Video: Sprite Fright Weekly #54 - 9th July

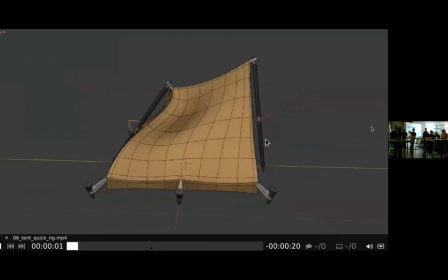(16:31)
And then crappy tent rig. This is just a thing that I did in 5 minutes.
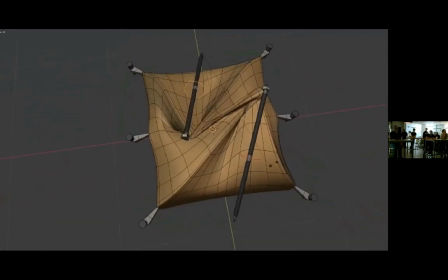(16:37)
Ignore it. I don't know. This will be iterated on. I just wanted to do some initial rig for the tent to figure out how it's going to collapse. I think the current plan is we will have a few more versions of the tent that we swap between and stuff like that.
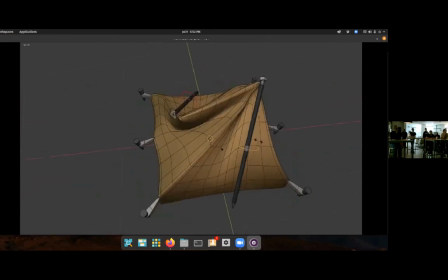(16:50)
So basically what you see here is going to be not used. So don't worry about it.
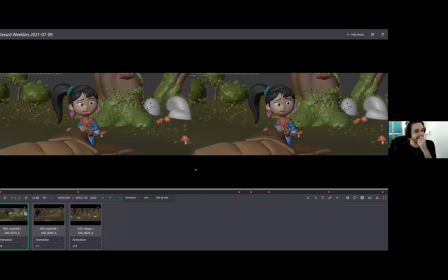(16:56)
And I think that is it for me. So this week I finished my shots on Nightfall. This one I already showed you last week, but I had some polish notes on the finger that pushed the flashlight, because on the left side,
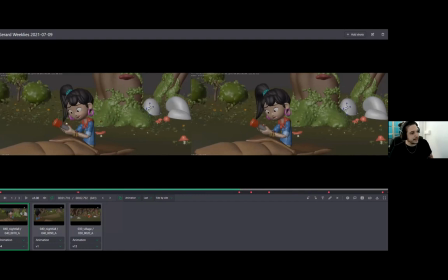(17:15)
I did like this, that he up finger to read to have a good silhouette, but it gives a kind of funny feeling, and we don't want that.
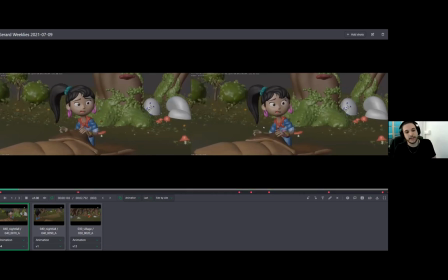(17:28)
So I go with the finger, it's all time place in the button, and we really see the push, and I think it's working a lot better. Then I jump on this shot,
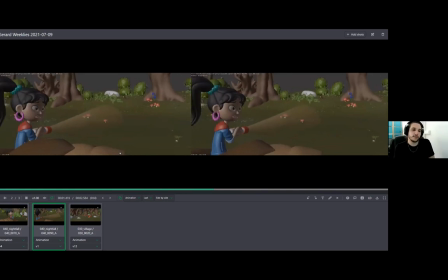(17:43)
which was very straightforward because we only one Ellie turning around with the flashlight. And the notes I got from here was, for example, to well, the mouth, polish more the mouth.
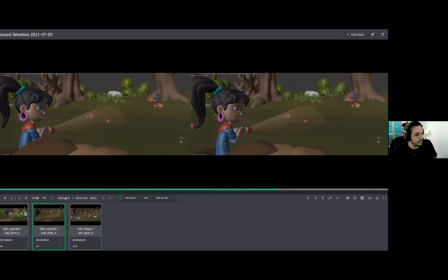(17:59)
If you say guys, well, closing more the mouth and then release to leave the tension. Oh yeah, this was really the last one. And yeah, well, pretty straightforward shot.
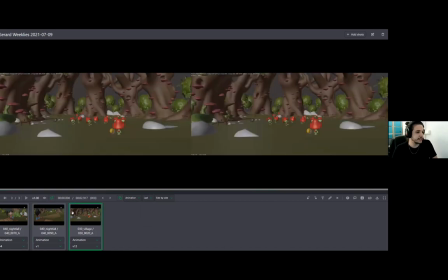(18:13)
And then I jump on this crazy shot on Village.
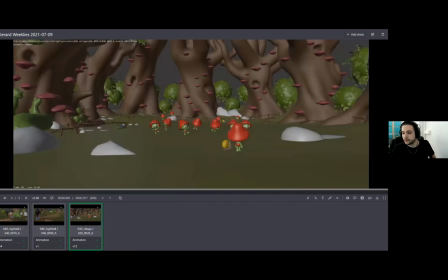(18:22)
Yeah, I'm gonna show the first pass. The first pass is not on Kitsu because I had some internet problems this week. So
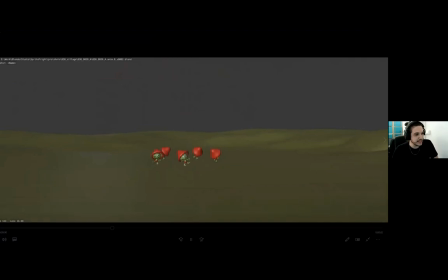(18:32)
this was my first idea of the dance, and it works pretty well. So I'm happy with that.
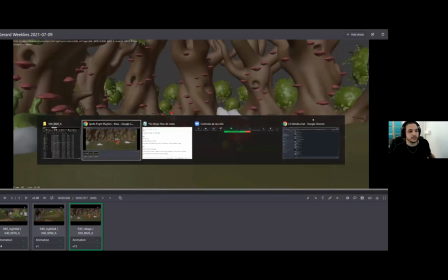(18:43)
So then what I did is just to add the other sprites,
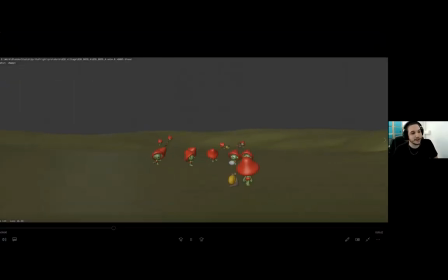(18:51)
blocking the other sprites. You know, this one are walking, but they're not walking. But this one with the snail, the other one in the back,
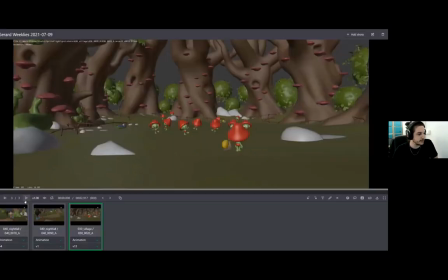(19:01)
and the last one from today is this one. That it's almost done. Oops. The dance is already done. This guy too, the snail maybe need a little fix, but yeah.
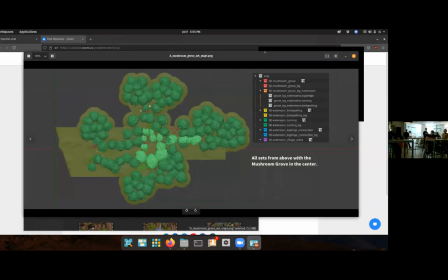(19:21)
So that's my week. This week I did some more work on the mushroom growth set,
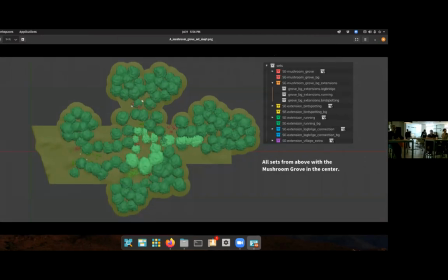(19:29)
and there was a bit of some stuff to be figured out, because at this point we were using the mushroom growth set in quite a lot of sequences. And the snack sequence is kind of extreme because it utilizes a lot of extra extensions we had to stitch to the original mushroom grove.
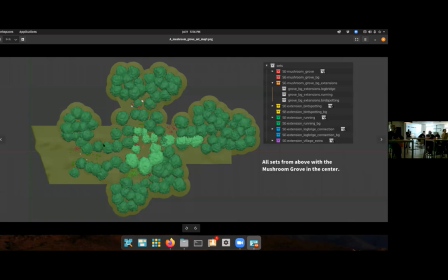(19:48)
So the idea is that this is like a top view of all of the parts of the mushroom grove set, and this is now how I organized it. So essentially we got the original mushroom growth here in the center and then some background trees that I scattered around to fill in some of the spots that are further away.
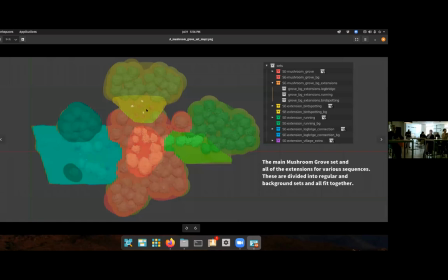(20:07)
Then we got the bird spotting area over here where Ellie and the others enter the mushroom grove from, and then also background trees for that. There's the part where Ellie is running back into the mushroom grove, background assets for that, and then the lock bridge connection,
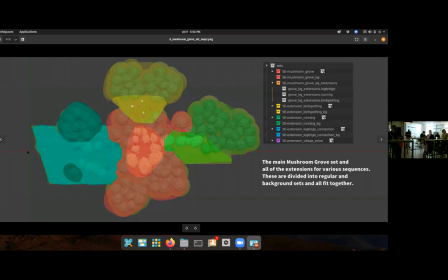(20:23)
which then gets even extended further with the south side and of the lock bridge and all that stuff. So, but we don't always want to see all of this.